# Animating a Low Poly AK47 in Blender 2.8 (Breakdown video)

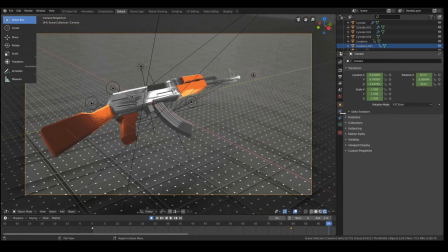Yeah I also added an interesting effect to the camera. If you use the damp track, back to the negative Z axis, you can have your camera basically just follow your model, oops, but if it gets too close I'll put it to like that.
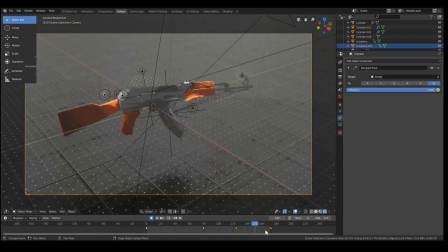So I just made the camera move in and back out so I can have like an infinite looping animation.
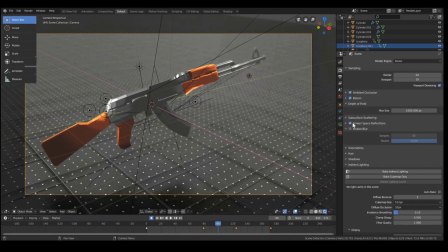I also added some depth of field a little bit more and
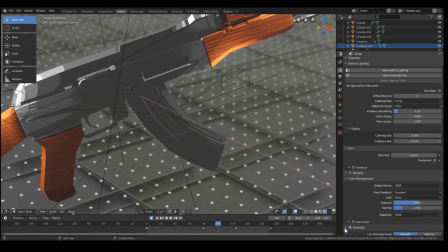I tweaked the freestyle a little bit just to be a bit smaller, 0.8 as
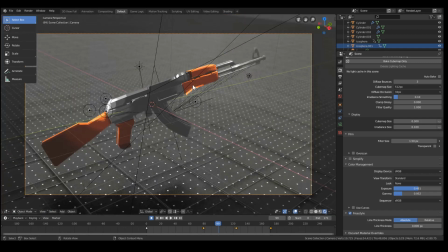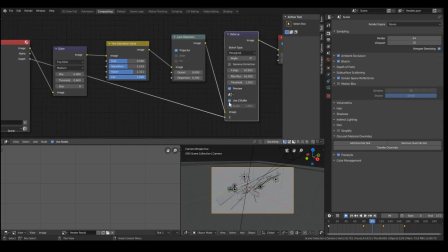In terms of the compositing, I added a defocus node to further blur out the background.
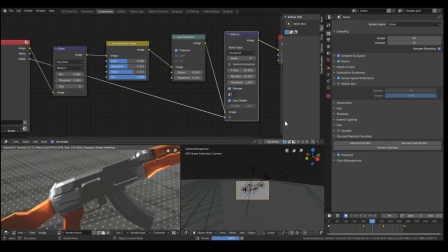You might think that's a little bit redundant considering I already have a depth of field effect, but it actually makes a small difference.
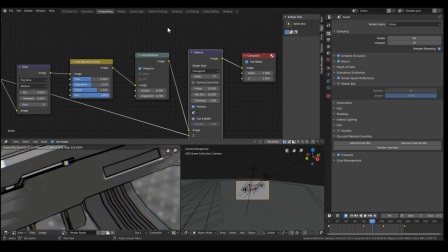And I added some chromatic aberration on the edges. Now for sound, I have this in a different file.
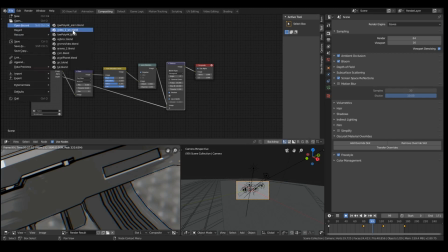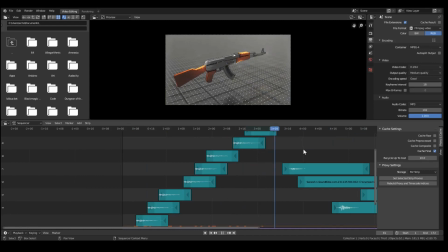So all this is, is a couple of, oh, you probably won't be able to hear it, but you can see it in the final video.
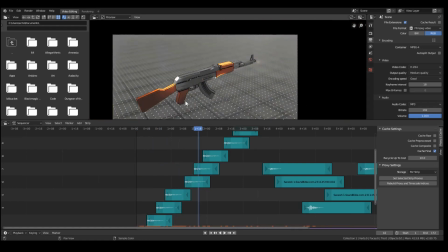But I just took some vampire sounds, I know it's not super accurate, I added some reverb and audacity, and some other effects.
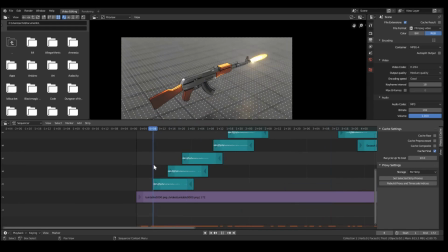And then I timed it so that you'd hear the peak of the sound with the mazofe, which basically can start at the same time this shows up.
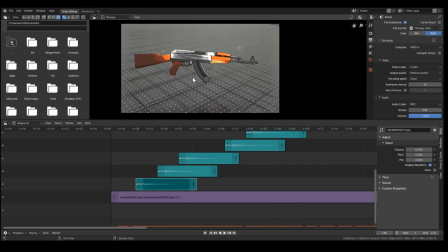And yeah. So that's it. Animating this, it took about an hour and a half, though it's really not that hard.
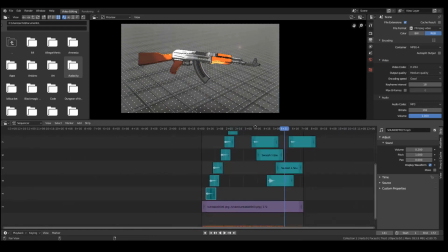Most of that time was just experimenting with all the different features of Blender I could use to try to do this.
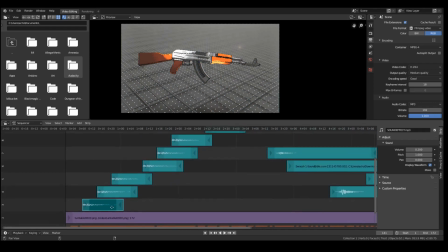And there's a lot of extensions to this. I still don't understand how to use the action editor, but if you did,
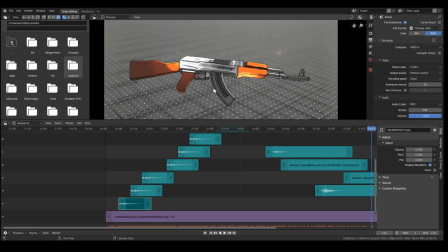you could definitely use it to combine all these animations into like a single action, which is kind of like a group of animations, but I haven't got that figured out so I just manually duplicated the animation.
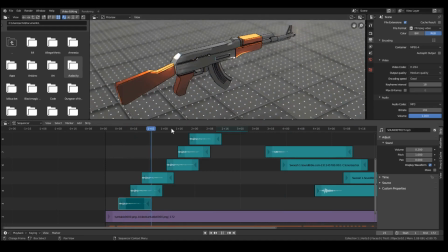Yeah, if you want this model and this scene, I think I'll put it on my website if you check in the description.
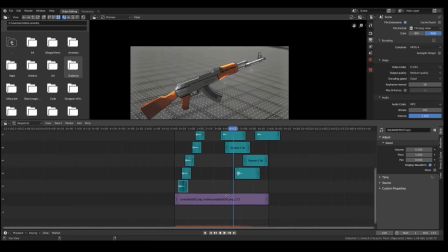And if you like this tutorial, please remember to like and subscribe, and I'll see you next time.